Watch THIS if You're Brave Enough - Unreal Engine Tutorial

Today, we're gonna make this.
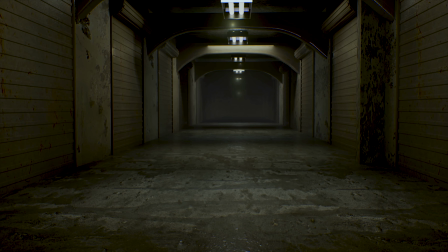What you just saw was inspired by episode 1 of Guillermo Del Toro's Cabinet of Curiosities, Lot 36. Lot 36 is a part of Del Toro's anthology of horror stories that came out in 2022 on Netflix. It's full of eerie, dark scenery that has a twisted storyline, which got me thinking, how could I remake the storage facility myself and for cheap?
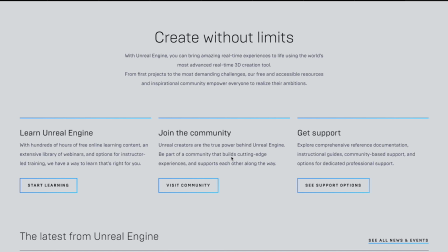0:31 Because, you know, inflation? The tools I'm going to use are Unreal Engine and Blender. Unreal Engine was developed by Epic Games and is a real-time 3D game engine. Originally, it was mostly used by video game developers.
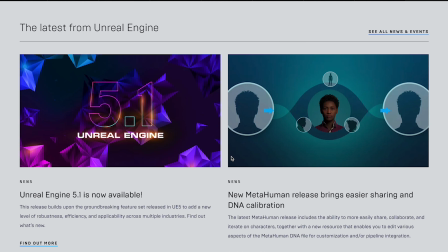0:44 However, recently it's been catching on in the film world because it speeds up the rendering process. Both Unreal Engine and Blender are completely free. I've dropped links in the description if you'd like to follow along. Before modeling anything, I'm going to choose a clip from the episode to use as a reference image that I can keep pulled up on my computer the entire time.
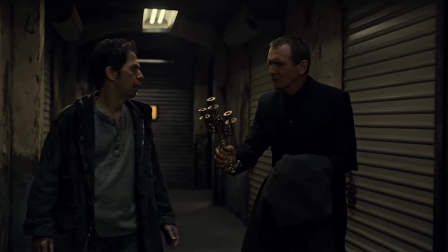1:02 Once I got one that I'm satisfied with, I'll open up Blender to get started.
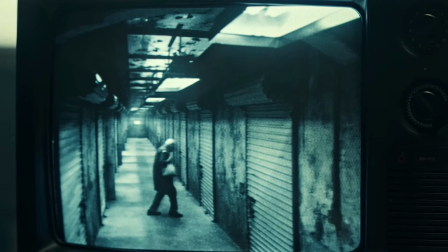1:06 I know the garage doors are going to be the most challenging to make and will define the quality of the project, so I'll begin with them first.
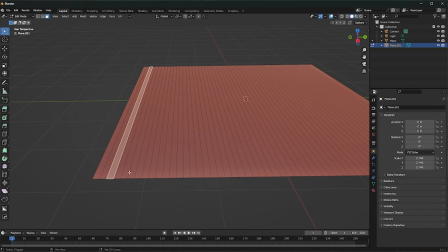1:12 I'm adding a plane, then using edge loops to create faces for me to extrude like the slats that are on the doors in my reference image.
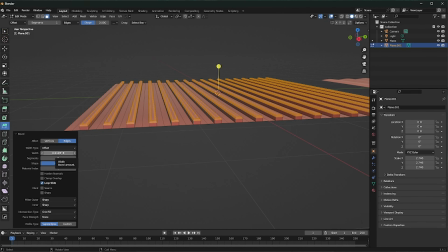1:19 To make the garage doors look more realistic, I'll bevel the edges to soften them. In the real world, truly sharp edges are uncommon, and since my goal is realism, this step is essential.
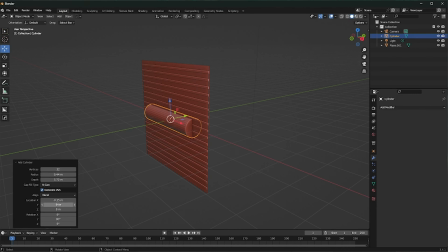1:30 After getting through these steps, the rest of creating the doors is pretty easy.
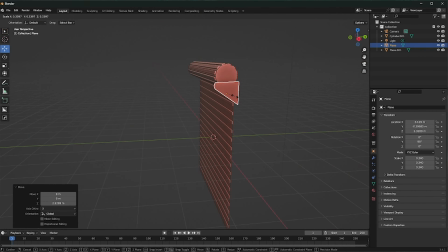1:34 It's just a matter of adding in primitive meshes and moving around their faces and vertices until they resemble the rest of the components of the door.
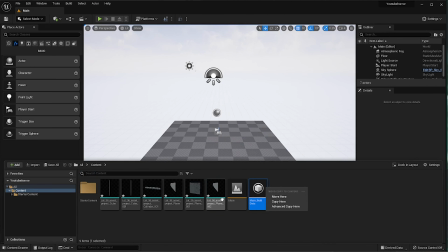1:41 From here, I'll export the garage door out of Blender as an FBX and bring it into an Unreal Engine scene, which I'll create using a blank film TV template.
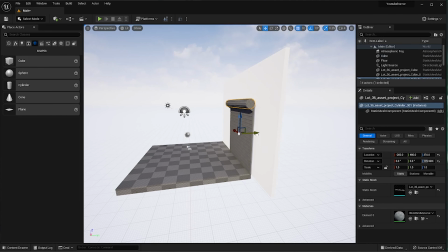1:49 Now that I'm in Unreal Engine, I'm going to block out the basics of the scene by using a cube primitive and shaping it as the walls, floor, and ceiling. At this stage, I like to add my camera to lock in what my shot will look like pretty early on so that I give myself parameters and avoid wasting time on things that you,
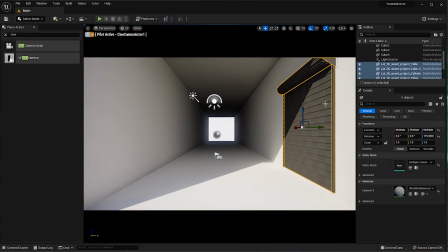2:07 the viewer, won't see. Now I can take the garage doors and duplicate them all the way down the hallway.
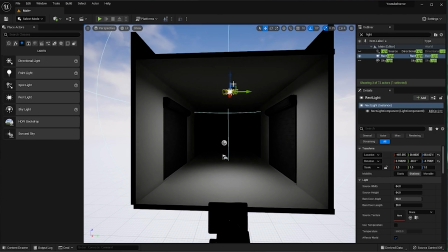2:12 To roughly block out the lights, I'll add in some point lights. You can find all of your lights in the Place Actors window.
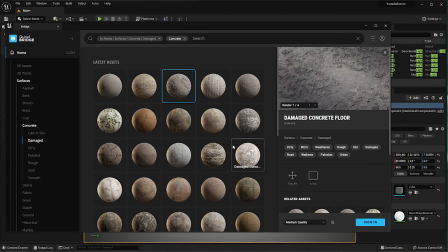2:18 With Unreal Engine comes access to Quixel Bridge, which gives you all of the Quixel megascans.
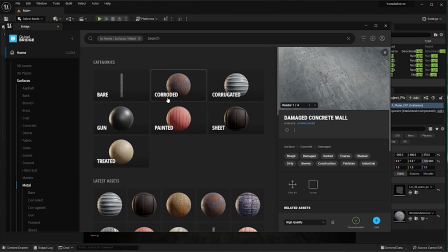2:23 I'm going to pop open Quixel Bridge and look at some textures to add to the environment.
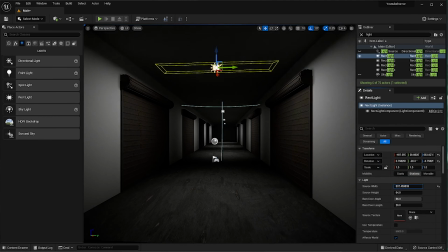2:27 I'm grabbing a bunch of distressed, damaged metal and concrete textures and applying them to all the models in the scene where I think they make sense based on our reference photo.
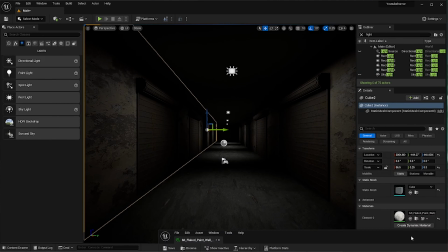2:36 Sometimes the textures are stretched a bit when I bring them into the scene, so I'm going to play with the tiling to get them to look a bit more normal.
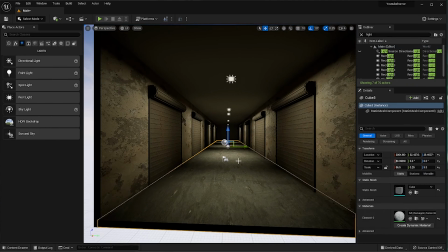2:43 To start tweaking the colors of the scene to match the vibe of our reference photo, I'm going to add in a post-process volume.
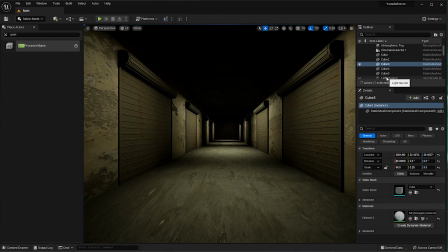2:49 I like to get as close to the final product as fast as I can because it helps me stay motivated.
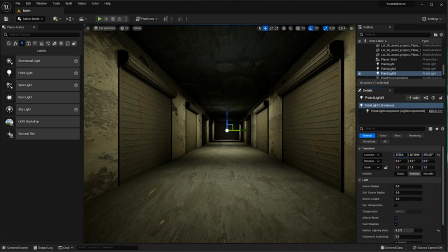2:54 Things quickly come together in a way that's obvious.
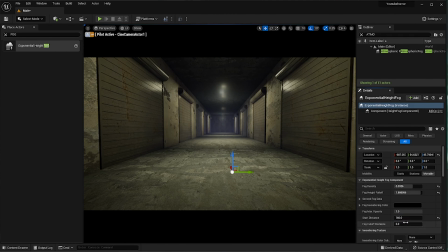2:57 Next, I'm throwing in some volumetric fog because, you know, fog always makes things spookier, right?
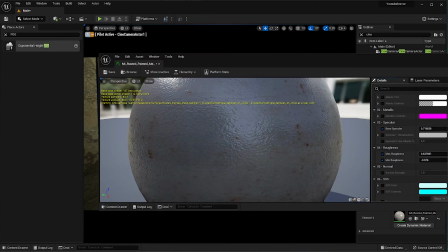3:04 I'm also experimenting with chromatic aberration because it's a thing that real cameras do. I tend to use this technique in all of my scenes to get rid of that overly digital feeling. It's funny because photographers and videographers spend a lot of time trying to make their images feel perfect,
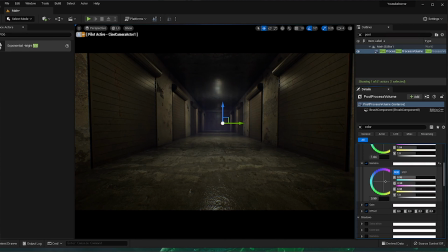3:19 while most 3D artists and animators go out of their way to make their shots imperfect and add back in that human touch that's often missing from amateur work. I'm also spending a lot of time adjusting the lights and material roughness to dial in that wet, creepy basement feeling.
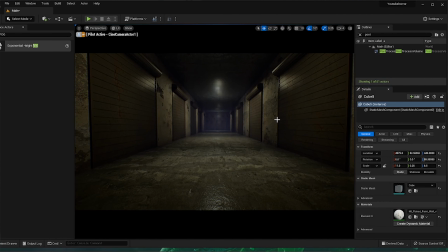3:34 With things mostly locked in, I'm diving back into Blender to start modeling the archways for this hallway.
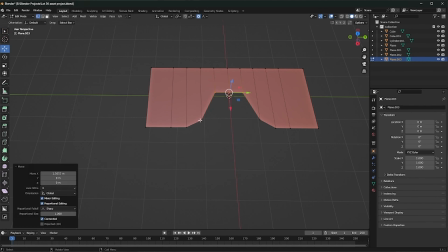3:40 For this, I'm using a plane with some subdivisions and I'm going to shape the vertices to resemble the arch. Now that I've got my basic shape in place, I'm going to extrude the plane to give it some basic depth.
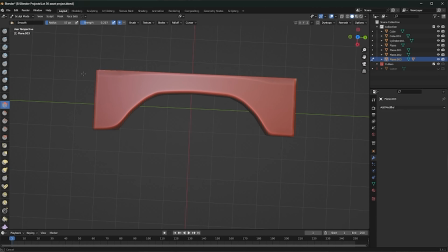3:51 Subdividing a couple more times will allow me to bring it into the sculpting mode of Blender, which will help me to soften up all the edges and make it feel more natural.
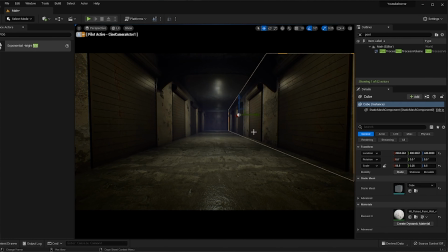3:59 I'm happy with this result, so I'm going to bring it into Unreal Engine. I'm slapping some textures on the arch, replicating it, and placing arches all the way down the hallway.